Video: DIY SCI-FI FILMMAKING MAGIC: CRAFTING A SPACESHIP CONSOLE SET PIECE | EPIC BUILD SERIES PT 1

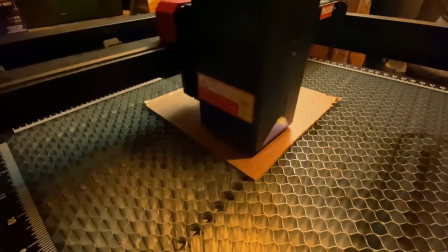[8:00]
to chip away at this right bit by bit inch by inch
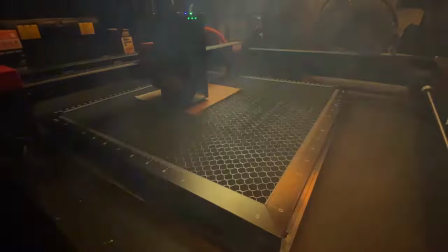[8:04]
so now i'm using a laser cutter got a little heavy metal smoke nothing wrong
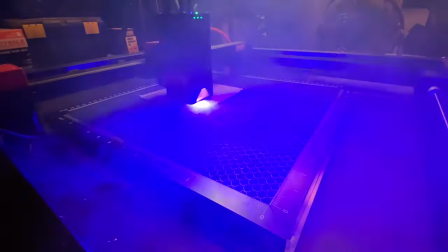[8:09]
with that now with this press board because it's all like glued together
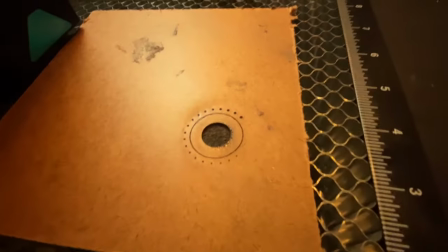[8:14]
i definitely make a lot of smoke and almost like glue sap but they're like
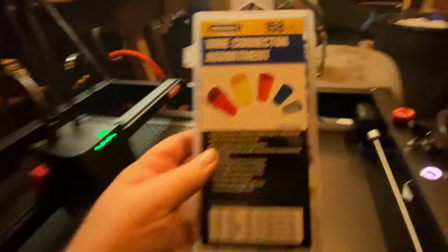[8:18]
that fine dial and then i take uh these electronics caps which are not right it's like they look like dials
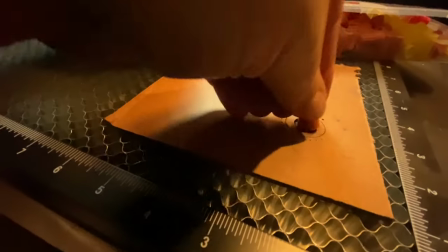[8:27]
but you don't clock them as the dials you see every day and that's what kind of makes it unique makes it a special thing for our sci-fi for like two dollars and
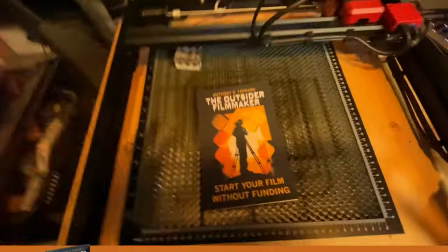[8:36]
then now for this next piece what what's that oh right i wrote a book
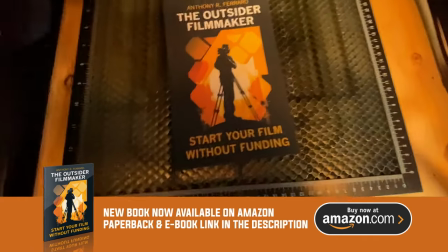[8:40]
about filmmaking everything i talk about on this channel check out the link below all right
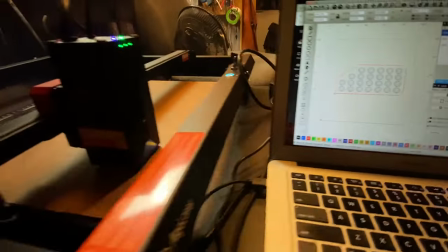[8:45]
so now this is gonna be sort of
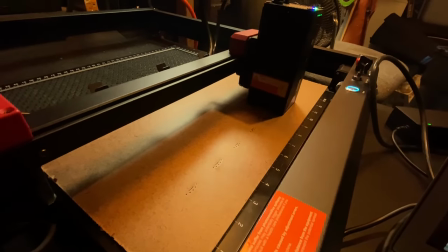[8:50]
the main dial board what it does on the console looks cool I don't have no
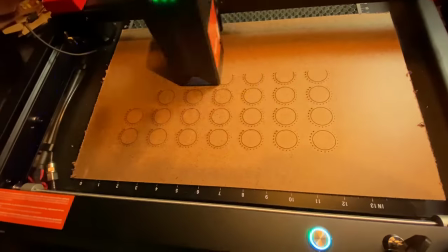[8:55]
idea what it does and then all that sort of the holes and the lines I pretty much did that all in the light burn software which is the software
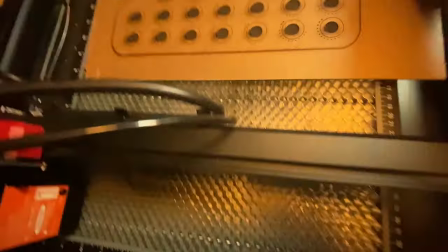[9:04]
that most people use to laser cut and it's really nothing crazy like anything else with a neutral it's all about like dialing in the
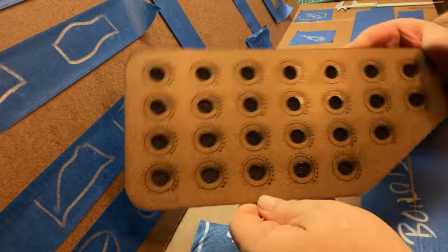[9:13]
settings, right? So here's the fun part.
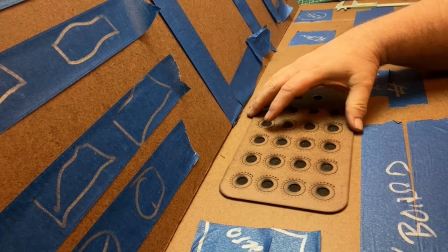[9:16]
So now I'm going to take my mapped blue tape and then replace it with a real piece, right?
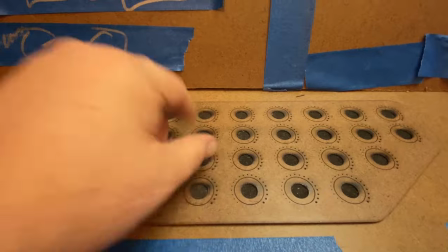[9:22]
So now this becomes very satisfying, right? It's like setting myself up for dopamine hits.
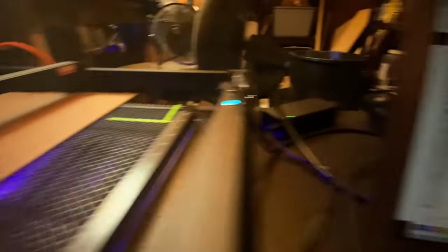[9:31]
And then here's the tag. The ship is called the expat.
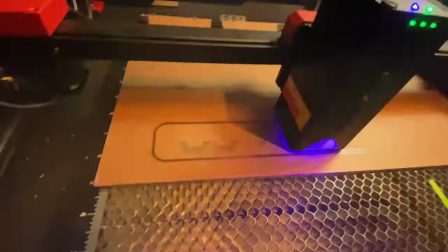[9:34]
So little things like this, again, in storytelling, this detail of the ship,
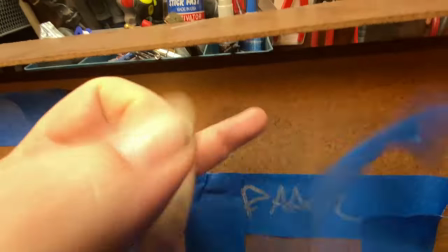[9:41]
like I said, it's a this would be a hero thing because a few times in the script they'll say
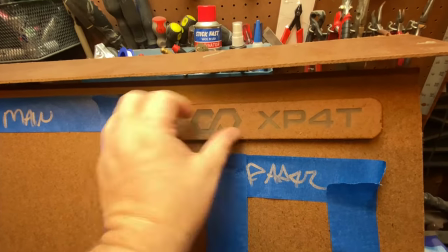[9:46]
you know the the ship is called the expat and then just in the background there when he's at the console you'll
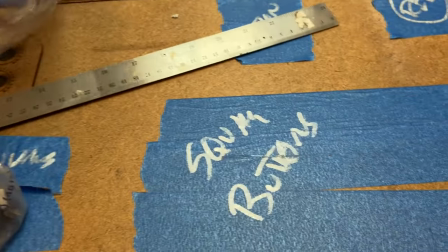[9:51]
see that that'll reinforce that we're telling stories right so here's these square
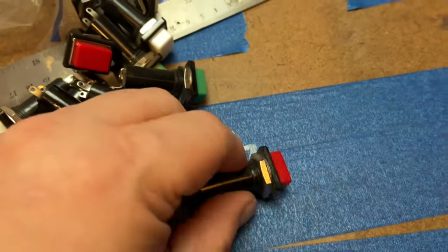[9:57]
buttons i got them from like a like an electronics goodwill
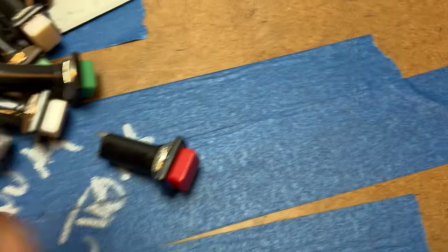[10:02]
apex and again those are from a project from like two years ago
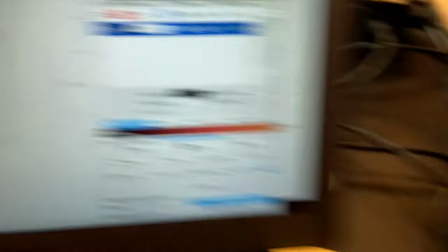[10:07]
and i had them on hand and then now that we're cooking on the on the laser engraver
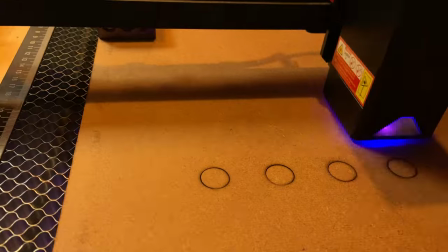[10:12]
cutter the algo i'm like okay you know i think off screen i probably did a couple tests to get the right
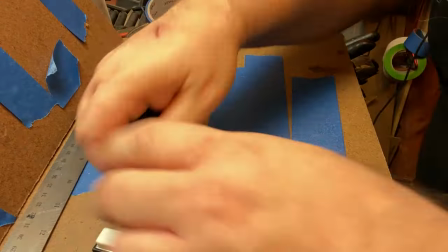[10:19]
diameter for the for those buttons knobs and then now right so we're going from
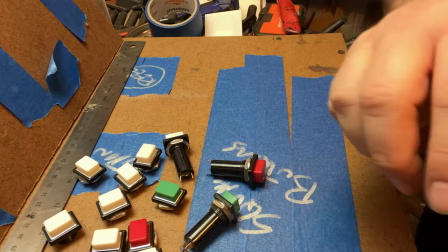[10:27]
non-square kind of crazy um base unit right the the desk itself and then now i'm
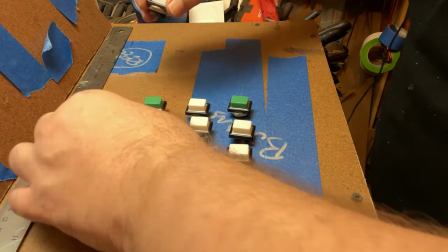[10:34]
laser cutting these components that are I'm going to fit onto here and it's going to make the whole thing look
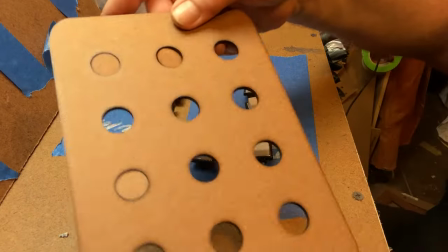[10:45]
fancy and then there I just spent some time like I have this many white ones this one's red and green and I was just like okay you
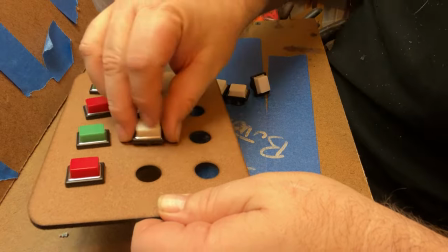[10:53]
know this is when you think about it I think I want the green red and green and then the whites on the bottom because whatever that
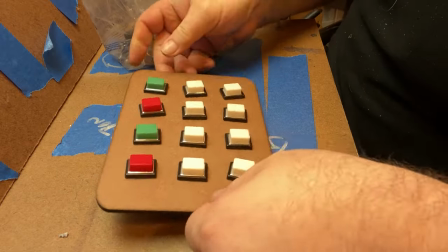[10:59]
means somebody will assign that in their head what that means all I know is I took that time to think about it now I'll never think about it again.
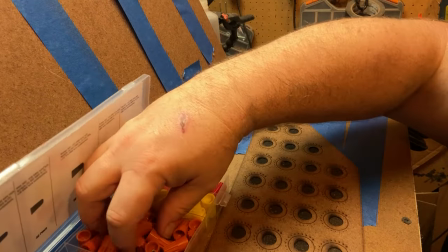[11:06]
So here's what I was saying about these wire nuts, putting them on this sort of dial board.
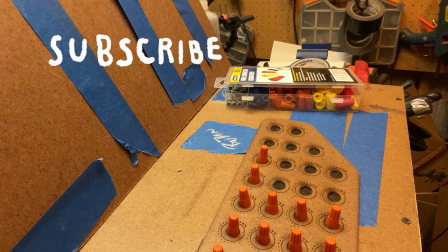[11:13]
Do you see what I mean now?
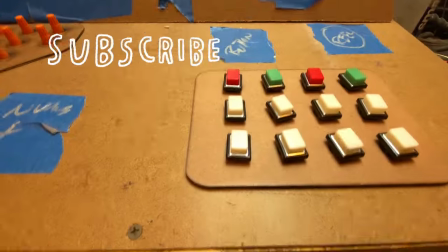[11:15]
Like your brain is definitely those are dials, but they're a little different than what you're used to seeing, and then that makes them futuristic, right?